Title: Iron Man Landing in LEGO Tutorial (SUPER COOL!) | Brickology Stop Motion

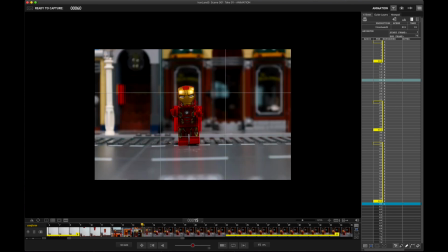(4:06)
And I put this picture right here with him touching his foot to the ground as an extra one.
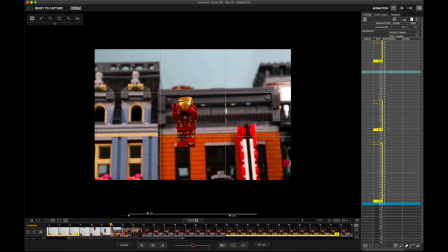(4:13)
One thing I do want you to notice is some of these shots he's out of focus, and then he's in focus, and this one he's really blurry.
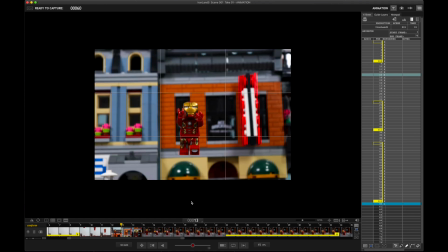(4:21)
I tried to experiment with this to see if it would kind of look like a blurry effect, like he's speeding down.
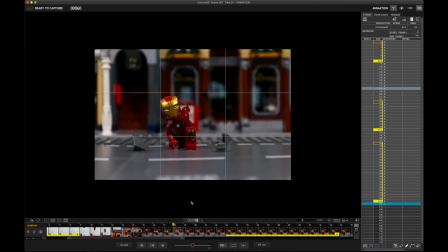(4:28)
I'm not sure if it actually worked. Not sure if it actually worked, but it was an experiment. So here he is touching the ground, and then the next shot he hits the ground, he hits his pose, and in order to show that, wow, he made an impact and there's dirt flying all over the place,
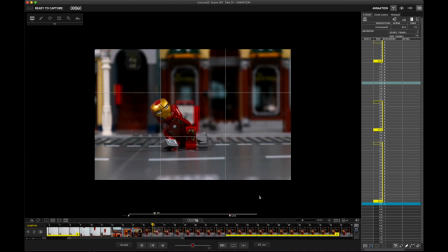(4:47)
I put these 3 little pieces of Lego to simulate rock and debris flying off. So I did that, boom, and they kind of flip around. And I stuck them in these positions with the tacky putty.
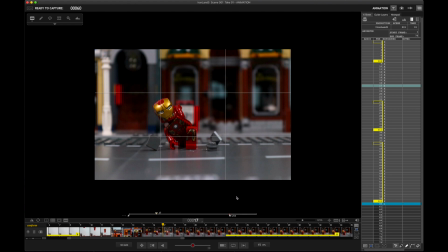(5:05)
You can see it right there, kind of sticking out, and they slow down. And then at the end here, just for fun, I made Iron Man look up. So that's version 2. I like this one. Let's see this one from the beginning. Now, as always, sound design is very important. I needed to sell this whole action, so I, found a little plane sound. I found the metal, striking the ground sound, and I put little body hits and little pebbles rolling all over the place, just to try to make it a little bit more realistic. Because without the sound, dude, it's just a piece of Lego falling on the ground. And now, since you've made it this far, here is what I think is the most realistic and the best version of this Iron Man landing. Here we go.
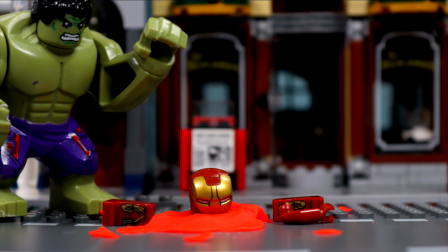(5:58) Oh, Iron Man, you okay? Hulk get you bended.
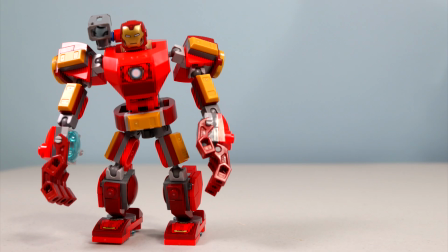(6:05) Look at me. This is a poor man's Hulkbuster.
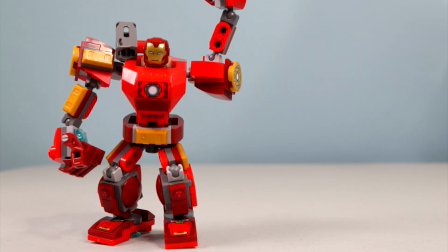(6:09) If you'd like to help me out so I can get the real Hulkbuster, then subscribe to the channel.
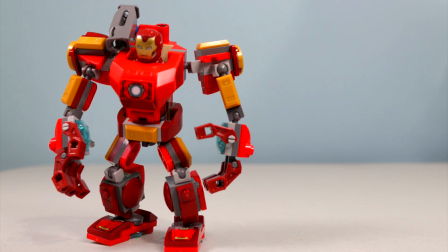(6:15) I'd really appreciate it. I mean, look at me. Just look at me.
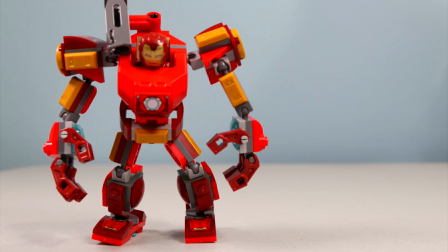(6:19) My gosh.